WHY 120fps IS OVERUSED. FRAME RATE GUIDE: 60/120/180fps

This is where moments where people are doing something really kinetic.
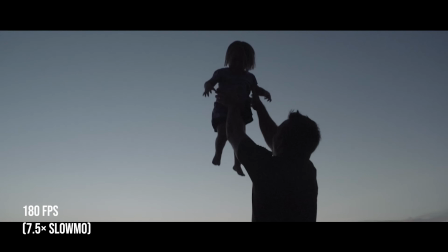So if you have someone shooting a bow and arrow or someone's splashing some water, or you want to create a scene that feels very impressionistic,
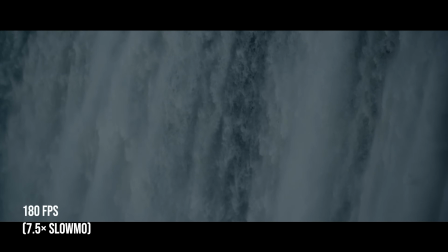very surreal 180 frames works great for this in some documentary work I like to shoot 180 frames outside a window because the car is moving fast and it
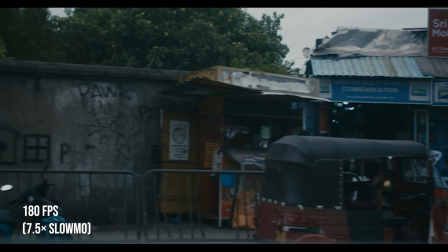pauses the life outside it creates this kind of surreal world where everyone's moving slow motion but the camera's still moving fairly fast you can see this scene
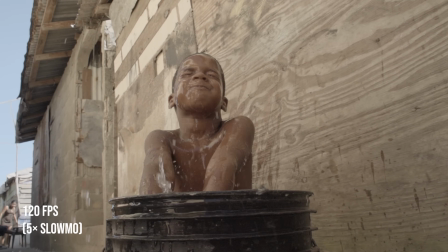from a documentary I did down in Dominican the child is splashing I believe I shot that around 120 frames or 180 I can't remember but this is a time that you would want Super slow motion or these people jumping off this waterfall.
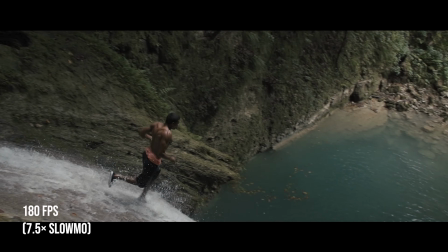I shot this at 180 frames because this is a really fast motion This has made the scene.
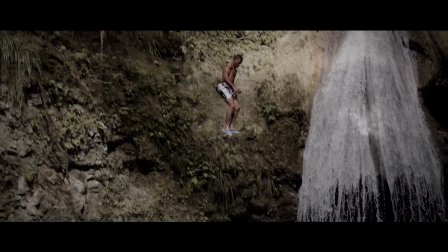I hate using the word cinematic But in a way it really did make it more cinematic and 180 frames is it's Seven and like a half times slower than 24. I think I did that math, right? I've been playing a lot of Yahtzee through kovat So my math is fairly quick like to say no, it's not it's terrible I still use my iPhone but seven and a half times slower than real time. So I hope that helped guys This is frame rates and just giving you some ideas of when I use them because I use them often in my films But let me know if there's any more technical stuff you guys want me to cover I'll be talking about this again. Keep your eyes out I'm gonna be talking more about my documentary course and some of that stuff coming up in the upcoming weeks But I hope you guys have an amazing Weekend or I don't know when I'm posting this week Whatever you're going to have, have an awesome one. I'll see you guys in the next one.